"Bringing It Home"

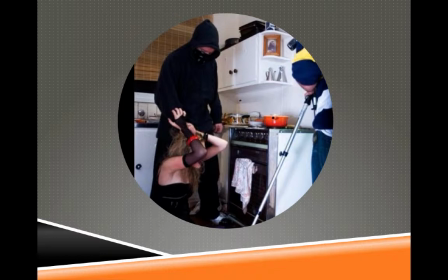But once we're done with the insert, we've done our horrific scene,
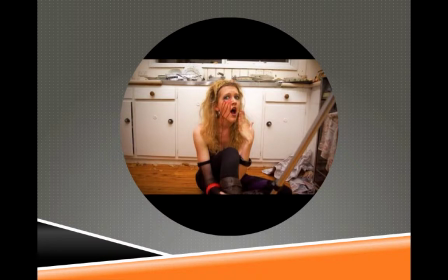then we're going to go back to what the set dresser has done, and it's all going to look believable because those dishes, the newspaper on the floor, the scattered broken implements, all give us the idea that an attack has taken place because there has been disruption,
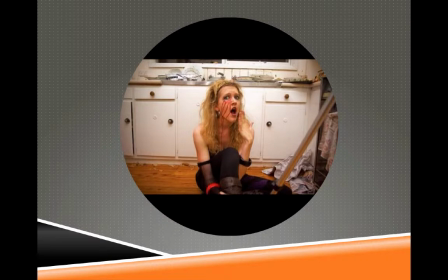there has been chaos, and that sells us, along with the actor and her makeup, of course, gives us the authenticity of the scene that we need to believe that something bad has taken place. So when we do our horror movies, I want us to think of those
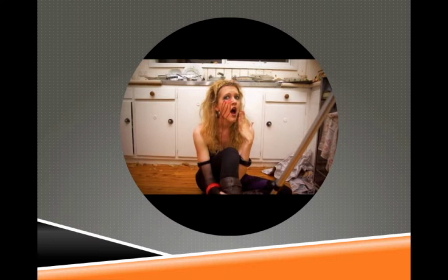artistic ways that we can provide the context. In this last couple of weeks and the weeks coming up, I know not everybody has actors that they can dress and get ready for the role, but what my actress is reacting to, the images I've uploaded, I want you to provide that context for
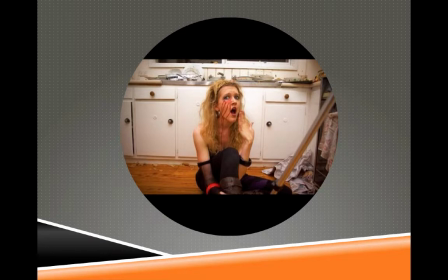dislocation, for disruption, for out of kilter, all those things that psychologically tell us we're in a horrific world. Things aren't right. And I've seen some good examples. People have had things out of place, things scattered and strewn apart.
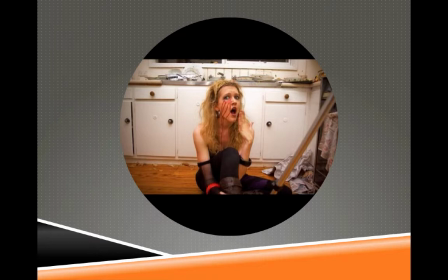This is all good because that gives us the feeling, the artistic feeling, that we're in a movie or in a scene where things aren't right. So we have to show the background that will get us subliminally, psychologically.
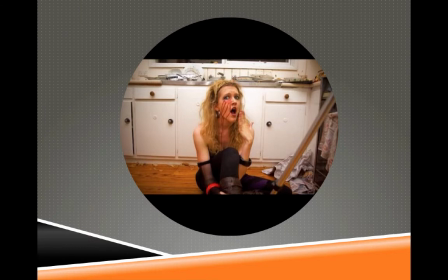We're not going to be focusing on it, but it's going to give us the mood of that whole movie that we're trying to present.